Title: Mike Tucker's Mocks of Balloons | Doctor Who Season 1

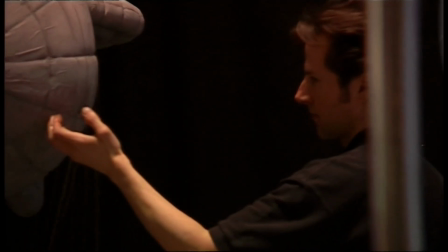12s
we're setting up the shots of the barrage balloon for episode 9, where Rose is hanging basically off one of the barrage balloons,
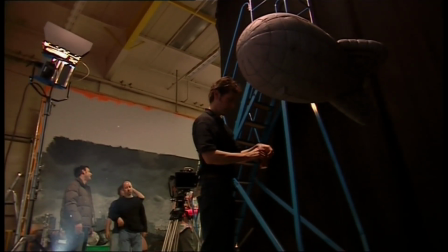20s
which we looked at doing both full size and CG, and have established that the best way of going is to do it as a miniature. So we've done a approximately 12th scale miniature of the barrage balloon, which we're shooting in a black environment,
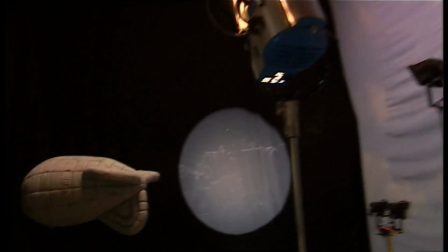35s
and then that will be comped into plate photography of Rose, shot against green and against black.
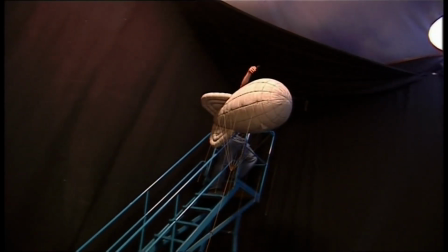40s
Got the balloon suspended in the ceiling, lit from below, and we're puppeteering it,
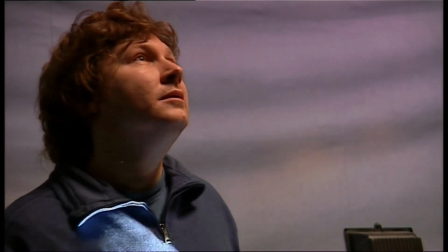44s
and hopefully we can line that up with the live action photography of Rose hanging on the rope, and hopefully the two will go seamlessly together.
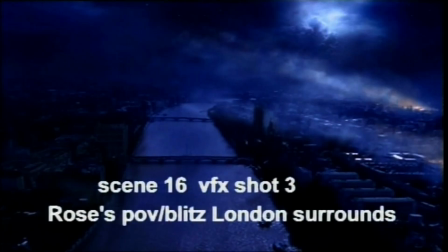52s
This is director James Hawes' final edit of the early scenes in episode 9.
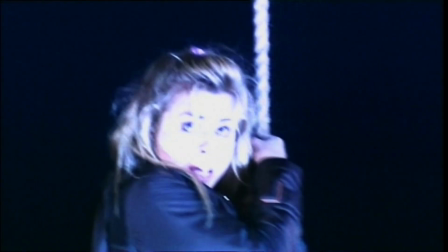57s
The digital effects are yet to be done,
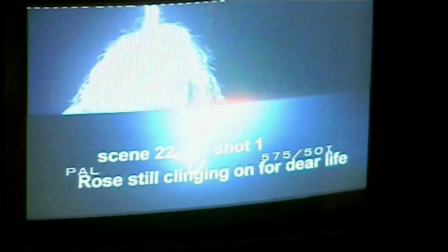59s
so Dave Houghton from The Mill is here to ensure that he has enough footage of the barrage balloon to create the scenes over war-torn London.
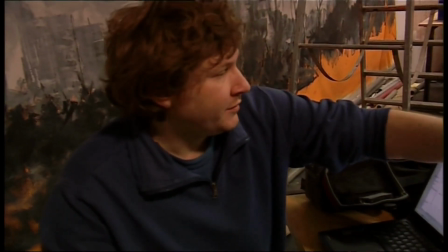66s
So we'll have to shoot one slightly more straight on, I think.
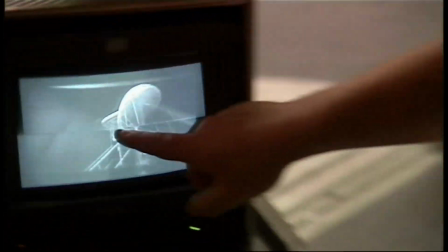73s
Well, great. So, I mean, that shot we're going to need to do a much more side-on one, yes, obviously.
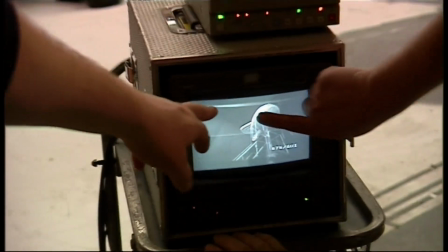79s
Yeah. Yeah. But this will do for this. Yeah, what we're going to do, we're just going to clock this ever so slightly.
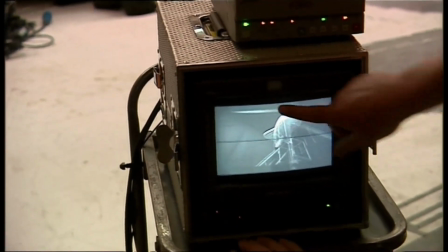84s
Yeah. We're just going to put a line off the nose or off the tail, and then we can contain everything within the black.
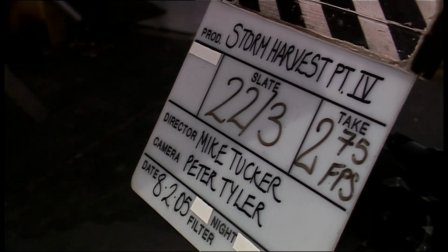89s
The issues that we've got are obviously getting the model far enough away from the black so that they don't pick up in
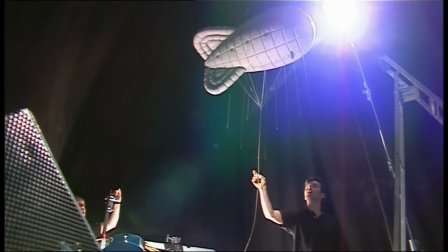96s
the lighting, but not making a rig that's so huge that effectively we're sort of wasting a lot of time just setting up blacks.
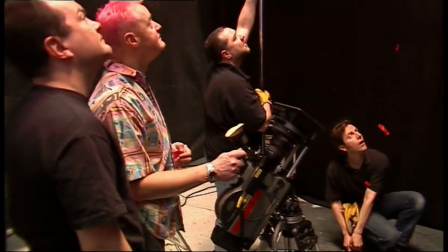103s
So once we've got this thing hung and lit, which has taken the bulk of the morning just getting the lighting absolutely perfect, we're now just cracking through the shots with Dave Houghton.
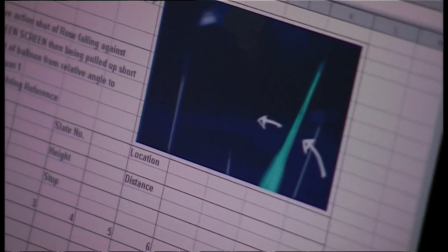112s
He's got a set of storyboards that we're using, and we've got the live action photography to keep referring back to.
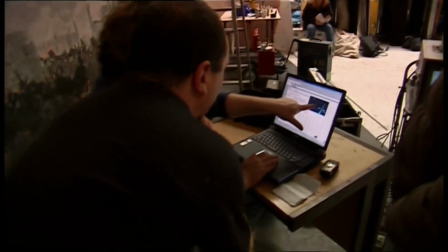117s
We'll keep going back and forth until we've built him up a library of pieces that he can then take away, go through the final show, the final edit, and drop in balloons in shots as they're needed. So our most important job really is making sure that we've got all the angles lined up exactly right.
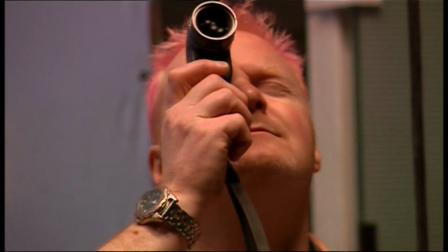134s
On film you can overcrank the camera, which basically means you run the film through much faster than normal, which imparts a slow motion effect to the subject matter you're filming.
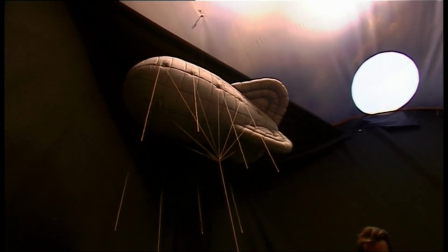143s
And in the case of miniatures, that's very important, because obviously if you have something that's just 3 foot long and it's meant to be 30 foot long, things that jiggle, such as hanging wires or stuff like that, jiggles a lot quicker when it's a lot smaller, because there's not the mass and the momentum there. So we overcrank the camera, run high speed, so that when you play it back at normal speed, things are slowed down and they swing about or jiggle much slower. So it looks a lot more weighty than it really is.
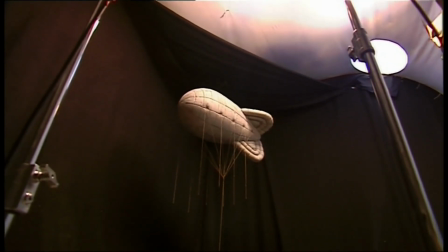171s
And my job is to light it how I think it would be lit in a real situation in wartime London.
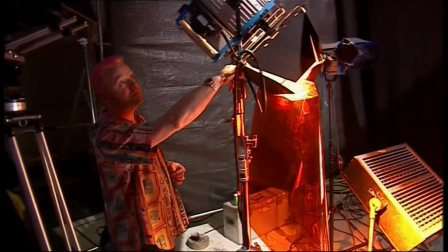178s
Speed. And for instance, we've got an orange lamp here which we're reflecting off a vibrating reflector to imitate
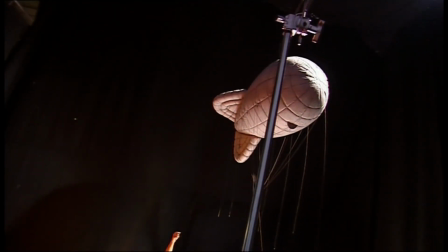185s
sort of flames and things down below in London being bombed by the Germans.
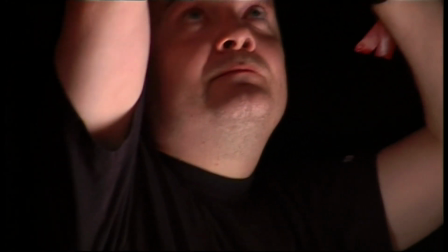190s
And we're also having to match to the live action footage of Billy Piper hanging on a rope, swinging about. So we're having to match camera angles. So it's a fairly complex setup.
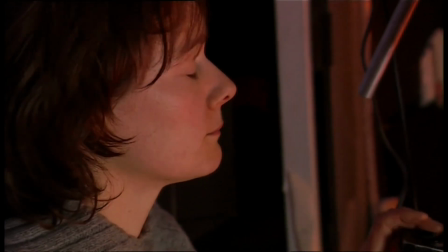203s
Camera's cut.
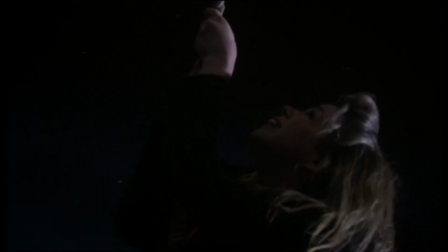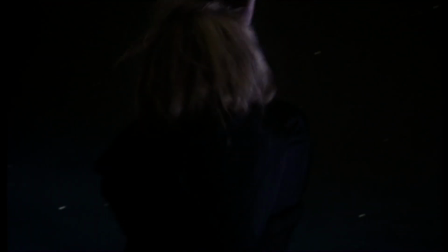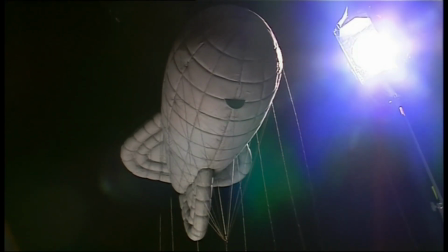217s
The model's been about a 2-week build, making the model barrage balloon approximately 5 foot long.
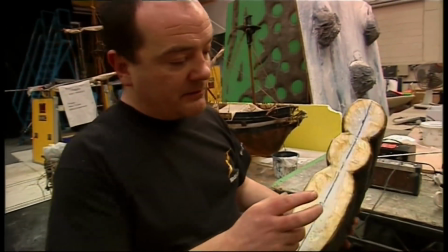222s
As an example of how we did the fin, we started with a basic polystyrene shape which has been sculpted,
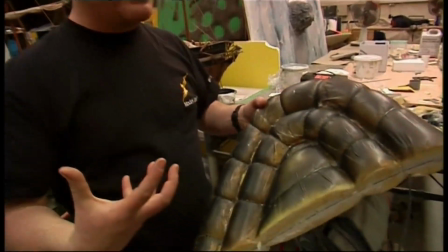228s
giving us the overall contours of it, but obviously the final balloons were made out of silk.
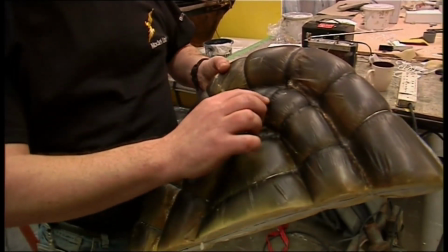234s
So we wanted to have this feeling of stretched fabric and everything under pressure. So the entire polystyrene sculpture has been covered with a layer of foam.
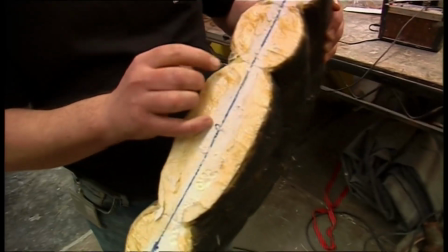244s
That foam in turn has then been covered with a layer of polythene,
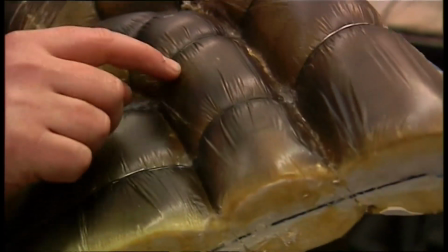247s
and that polythene has then been wired to give us these fantastic crease marks and a general feeling of something under tension. We did that both with the fins and with the main body of the balloon.